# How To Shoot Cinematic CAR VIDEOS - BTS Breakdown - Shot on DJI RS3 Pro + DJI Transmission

in this video i'm going to break down a recent car commercial idea peed on
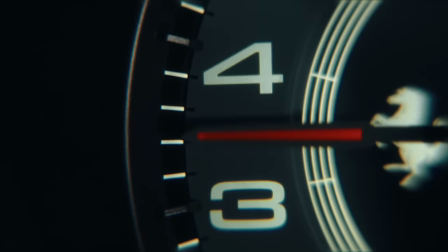0:07 i'll take you behind the scenes looking at gear explain the lighting setups
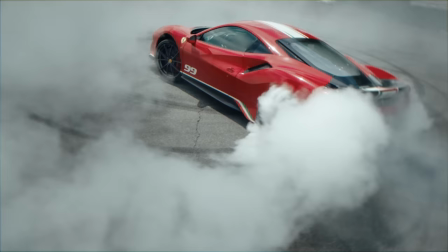0:17 and explore creative filming techniques now let me start by saying that you don't need a massive crew
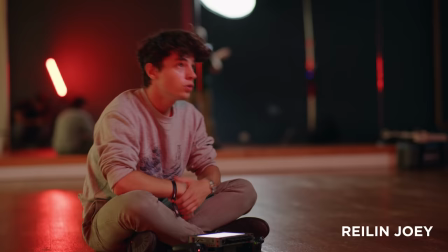0:24 to pull this off i've linked everyone in the description below but in short it was me as dp Raylan Joey directing,
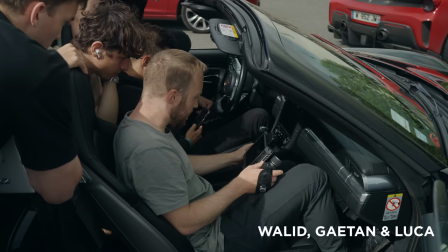0:31 Pim Bale on FPV, our two drivers from Drive and Slide, Vincenzo the Dancer and BTS by Walid, Gaitan and Luca.
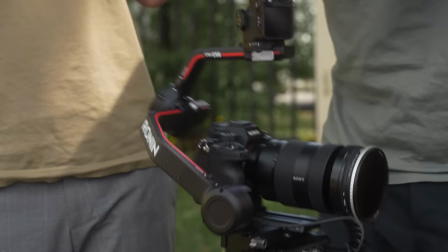0:39 Gear wise I shot everything on the Sony a7S III using only one lens, the 24-70mm f2.8.
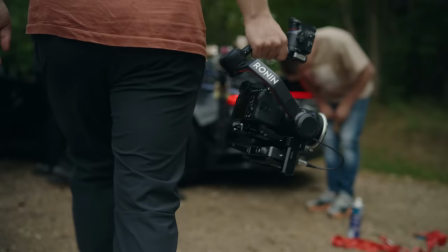0:46 For stabilisation we used the DJI RS3 Pro plus transmission, both hand out and mounted on a Tilta Hydra car rig.
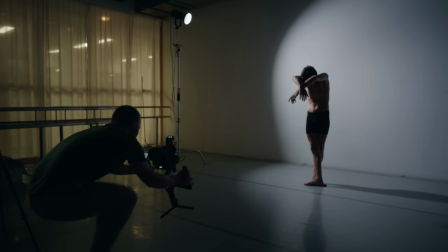0:54 The shoot was split into two sections, The driving parts which we filmed just outside of Paris and the dancing sequences in Amsterdam in the Netherlands.
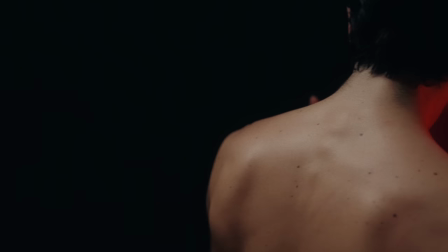1:02 Starting with the dancer we had two different setups.
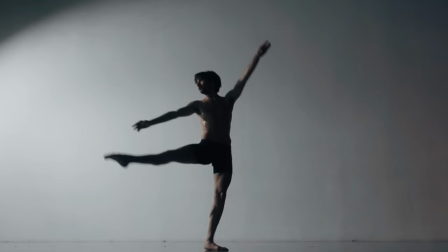1:05 First we focused mostly on slow movements and close-ups and the second where we had more dancing, jumping and faster movements for when the beat drops.
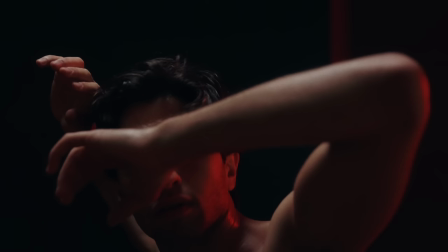1:13 The first setup consisted of one soft light, a Nanlite Forza 300 on a large parabolic softbox and a Nanlite power tube set to a red hue. We wanted to emulate the colors of the car, which cut perfectly to the close-ups of the body before revealing the car.
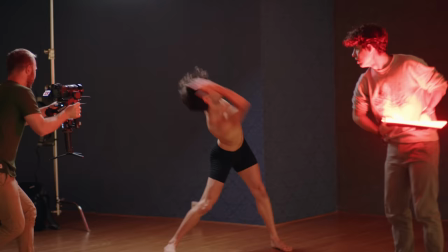1:27 For most of the shots, we had the power tube fixed on a stand. But we also tried a few where Raylan moved the light around, and this created an interesting dynamic.
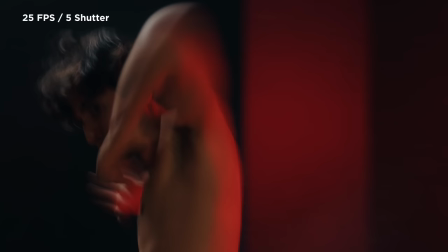1:36 Frame rates, we opted for slow motion, shooting everything in 100 frames per second,
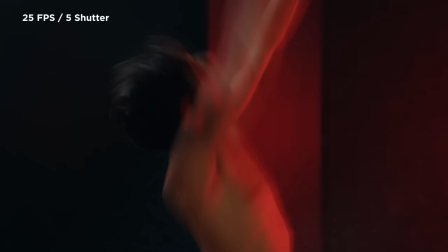1:40 except for a few scenes in 25 frames per second, at a low shutter speed of just 5 for a creative blur effect.
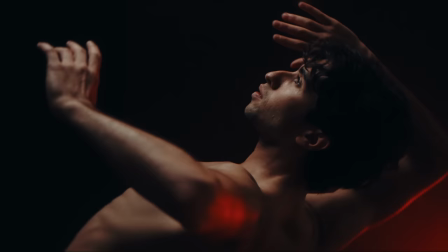1:47 These shots served as dynamic transitions between cuts. Moving on to the faster scenes, we changed rooms.
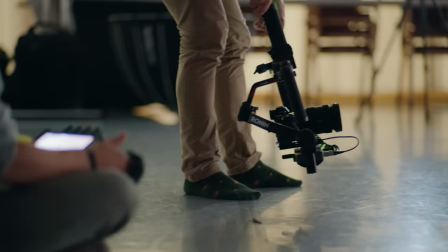1:52 And here we did a mix of 25 frames per second and 100 frames per second. But the overall movements were faster with a bigger focus on the wides.
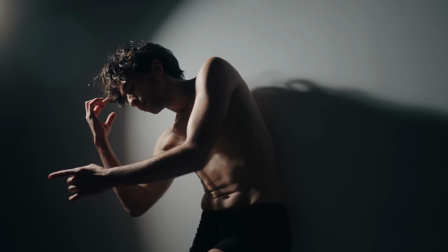2:00 We opted for a single hard light from the side to create a strong contrast between light and shadow.
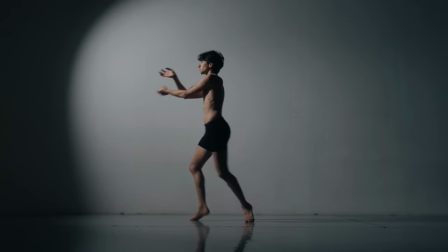2:05 I prefer soft light most of the time, but in this case the hard light really accentuated the beautiful movements from Vincenzo.
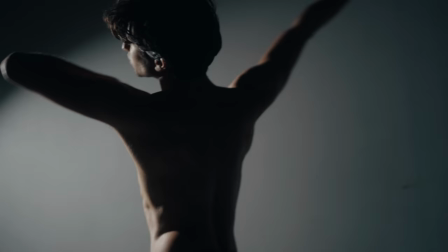2:12 We got so many amazing shots here that it was difficult to choose which ones to keep.
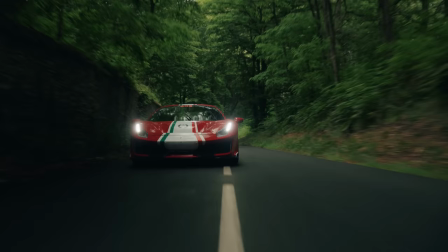2:16 In the end it was about pairing the right movements with the car shots. on that note the driving scenes day one we had a difficult start
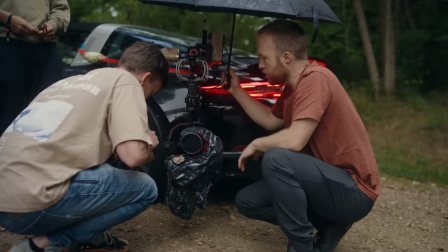2:23 with rain slowing us down at one point it got so bad that i knew i was risking my camera that was already drenched in water so we
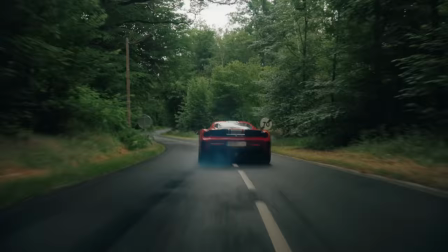2:30 put a bag over it but that didn't stop the drops on the lens after a few runs we managed to get some really good sequences without
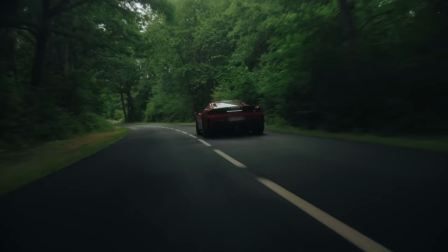2:37 the water messing up the image boosting the overall morale of the team this was the first time i used the gimbal in the rain and it was
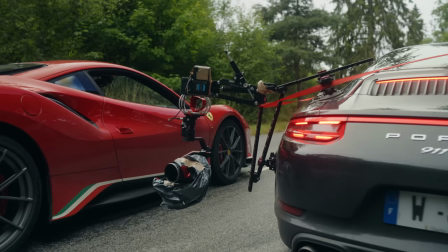2:43 impossible to cover up the rs3 without restricting movement and i'm happy to say it survived the whole day of filming.
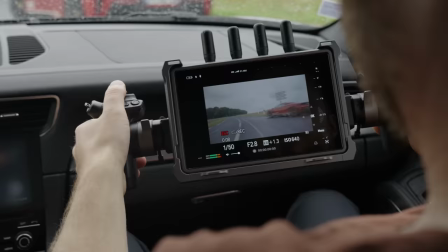2:49 Using the Tilta Hydra on the outside of the chase car was a dream but the real MVP was the DJI transmission.
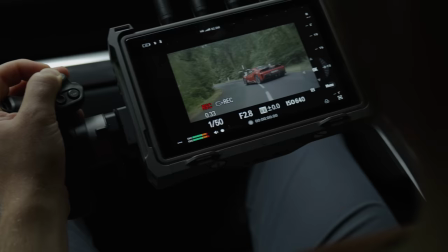2:56 The biggest plus is the ability to control the gimbal movement straight from the monitor with the side handles but taking it a
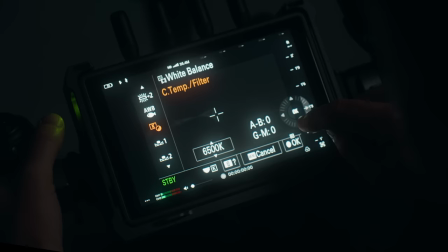3:03 step further the ability to change camera settings and dive into the menu on the a7S III is a game changer.
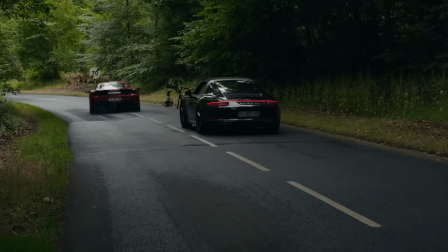3:10 Using the touchscreen I could adjust white balance, ISO and autofocus but most important start recording.
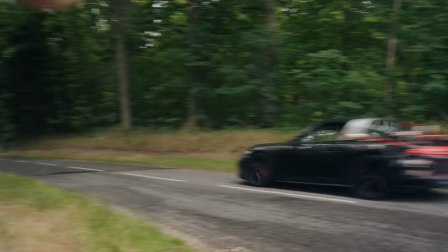3:16 This was by far the most exhilarating form of filming I've ever done with the chase car at times
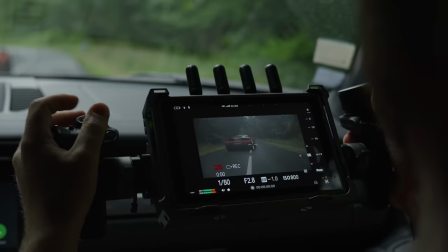3:21 going faster than the main car and sometimes drifting along all while I had to keep the shot framed.
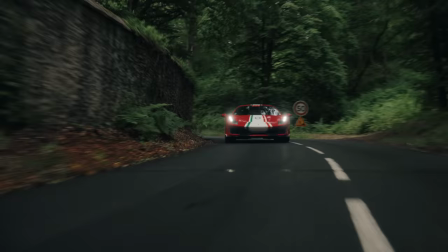3:26 I used the joystick on the DJI transmission on a custom setting for smooth control and I'm happy to say that the signal did not cut out once,
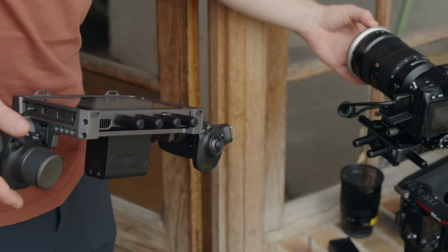3:34 a common problem with conventional receivers. When shooting cars a polarizing filter is a non-negotiable and really helps to take away some of the shine from the vehicle.
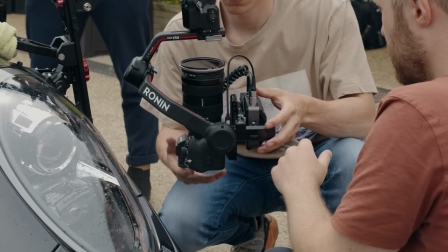3:42 We stacked it onto a 1.8 mist filter and and with a 1-5 stop V&D on the front.
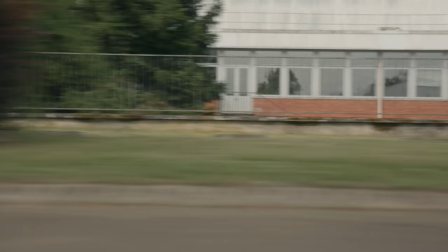3:47 On day two, we were met with sunny skies, but this also posed the challenge of inconsistency in the final edit, so again we got way more footage than we needed.
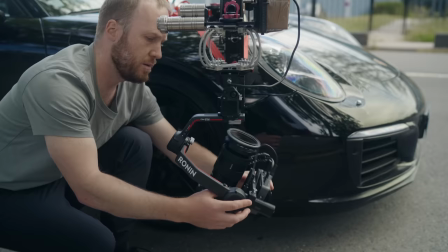3:55 With the gimbal set to super smooth, we didn't have to stabilise any of the shots, but it's crucial to balance the camera perfectly and do a calibration for best results.